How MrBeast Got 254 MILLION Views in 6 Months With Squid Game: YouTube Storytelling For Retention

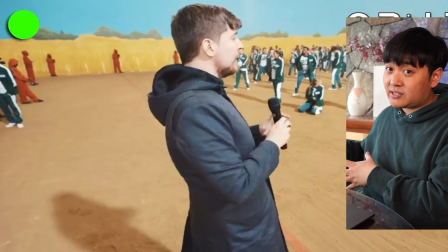482s
So for example, having the Squid Game music itself, having the Squid Game text, having the set, all of those little things, it's like the same as when you see someone that you like and they walk in through the door and you're like, oh my god, it's Jeremy or whoever.
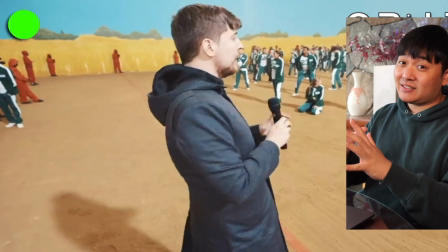496s
Like that sort of reward that you get from seeing something familiar is a really, really important one to capitalize on.
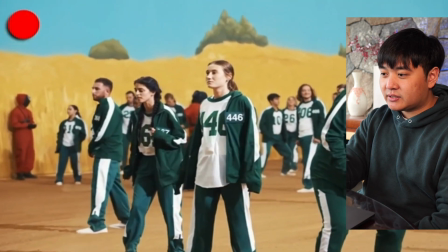503s
I'm going to skip forward a little bit.
Look how close they are to the finish line.
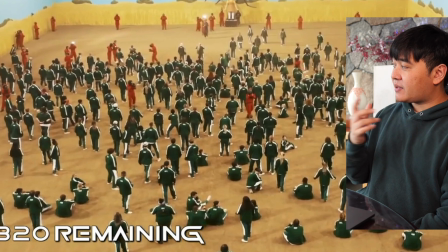508s It is do or die for most of these people.
So this is something that MrBeast does a lot, which is that he reminds you what the end goal is.
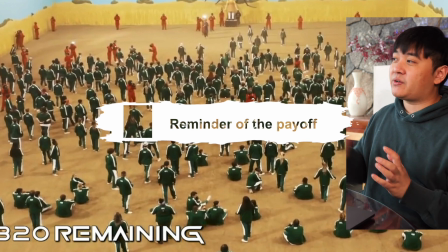516s
Because sometimes it's easy to forget like which direction you're progressing, reminding the viewer that, okay,
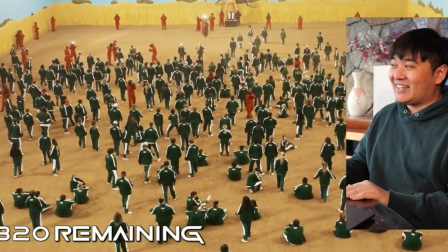522s
we're getting here, this is where we're going, and you know, this is the stakes that are at hand. Reminding the viewer occasionally of that can actually increase retention as well, because you remind them of why they watched the video in the first place.
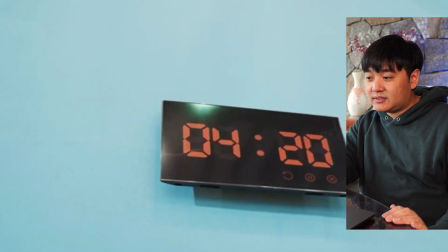534s Everyone look up at the TV. You have 4 minutes and 20 seconds left. Yeah, that's the number!
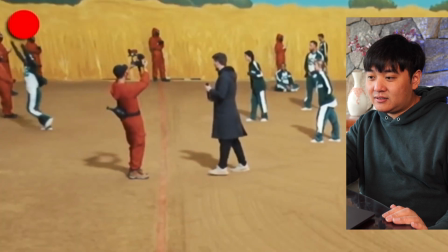540s Green light. Red light. We have our first two finishers over here.
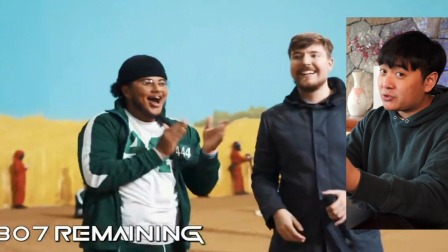547s
Okay, so this is the mini payoff that I was talking about before. This is a genuine reaction. MrBeast is happy. These contestants are happy. You can see that they're very genuinely happy. And so, like, fundamentally, a lot of the beauty of MrBeast is not in the scripting, because fundamentally, MrBeast videos are the opposite of overproduced, overscripted. This is a huge production. This is like $3.5 million worth of a video.
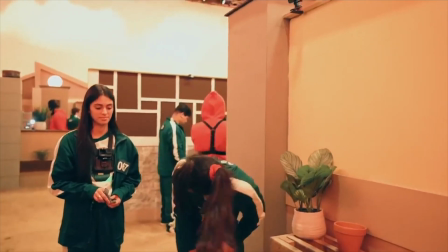577s
But at the same time, even if you have that high level of video production, what you don't want to B is overproduced, because we live in this world where fundamentally authenticity is something that's extremely valuable. If something seems like overprepared, it's like not funny anymore. So like having this level of organicness, I don't know if that's the right word, but having this level of organicness is something that is very, very valuable in YouTube videos specifically.
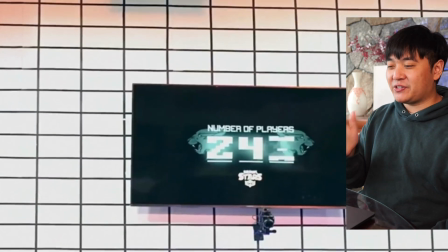607s
Okay, so this is a homage to the original game, the original series.
232 of you survived.
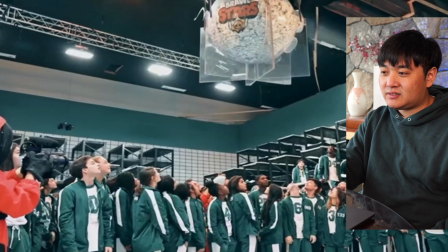613s If you look above your head, you'll see the $456,000 you're competing for.
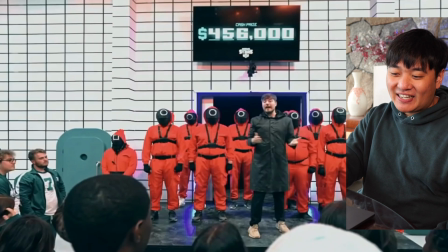618s
I don't know if anyone noticed that, actually, but actually this is a zero. This is, it says zero.
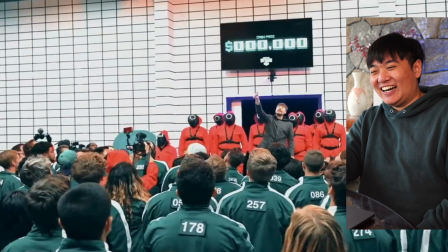623s
It's cash prize $0. That's a little bit of a mishap, but that's all right.
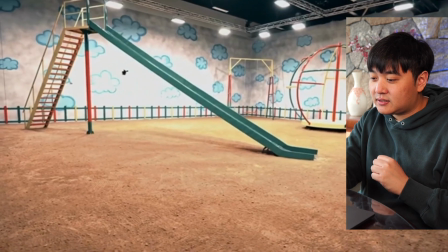630s Now let's move on to Honeycomb. In Honeycomb, everyone gets a needle and a cookie with a different shape on it.
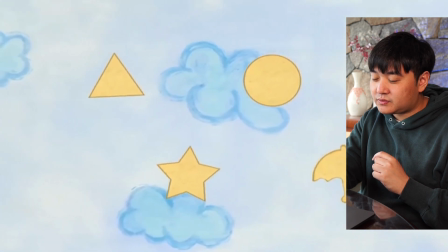635s And they have 10 minutes to remove the shape from the cookie. But if they break the shape, they're eliminated. All right, so everybody...
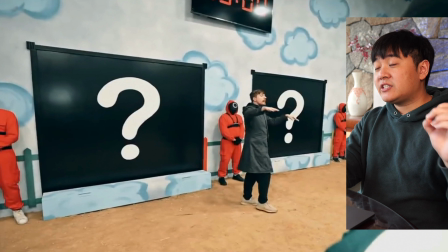640s
Okay, so I just wanted to keep that in, just to show you another example of the hook. And this is MrBeast also trying to explain objective in a very, very clear way. Like, that is a very quick few sentences, but... I can almost guarantee you, he would have spent a very long time thinking about how exactly to word that, practicing the actual wording of it, practicing the delivery of it. As a result, it seems like a really nice, smooth hook, but that would have taken a long time to think about it for any hook that MrBeast does. Though he's talked about this on the Colin and Samir podcast as well, where like the... where he's talked about with an FBI agent, like, I tied up this FBI agent, here's $100,000 or whatever, good luck. And so he thinks a lot about these hooks, and I think that that's one of the most important parts of the video, because if you don't get the hook right, then people just drop off,
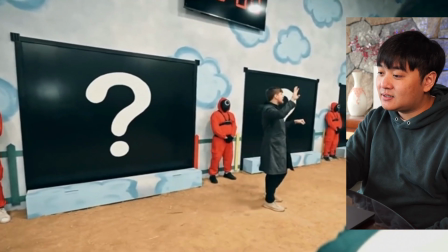692s
unfortunately.
Buddy, I'm gonna need you to get in the line in front of one of these question marks.
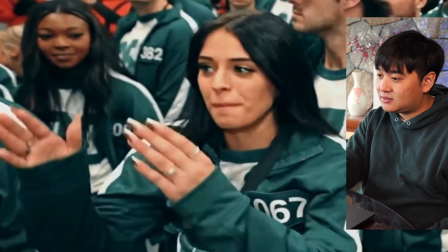699s Why did you pick this one? Just like the middle. Basically, you don't think it's umbrella. Umbrella, you're...
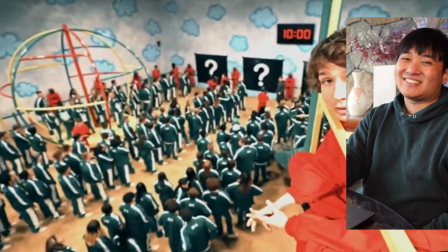704s Did you even watch it again? There's so many of these...
So there's a certain amount of relatability there.
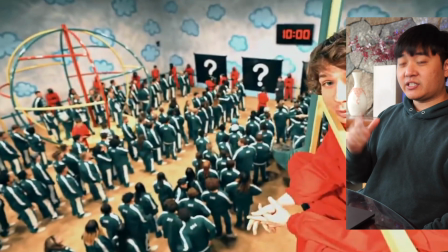709s
A lot of the audience, even though there's a lot of people that would have watched Squid Game, there's a lot of people who know this video that know MrBeast but don't necessarily know about Squid Game.
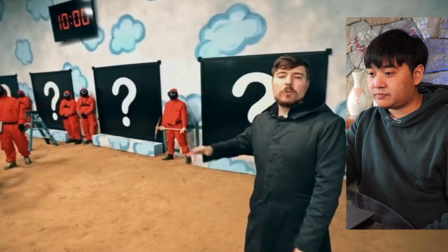717s People are about to get out. Reveal shape number one!
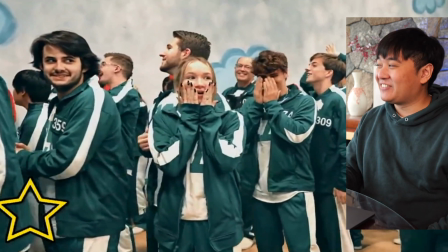724s
So this is a little bit of theatricality for no reason, right? And this is where MrBeast shines quite a lot.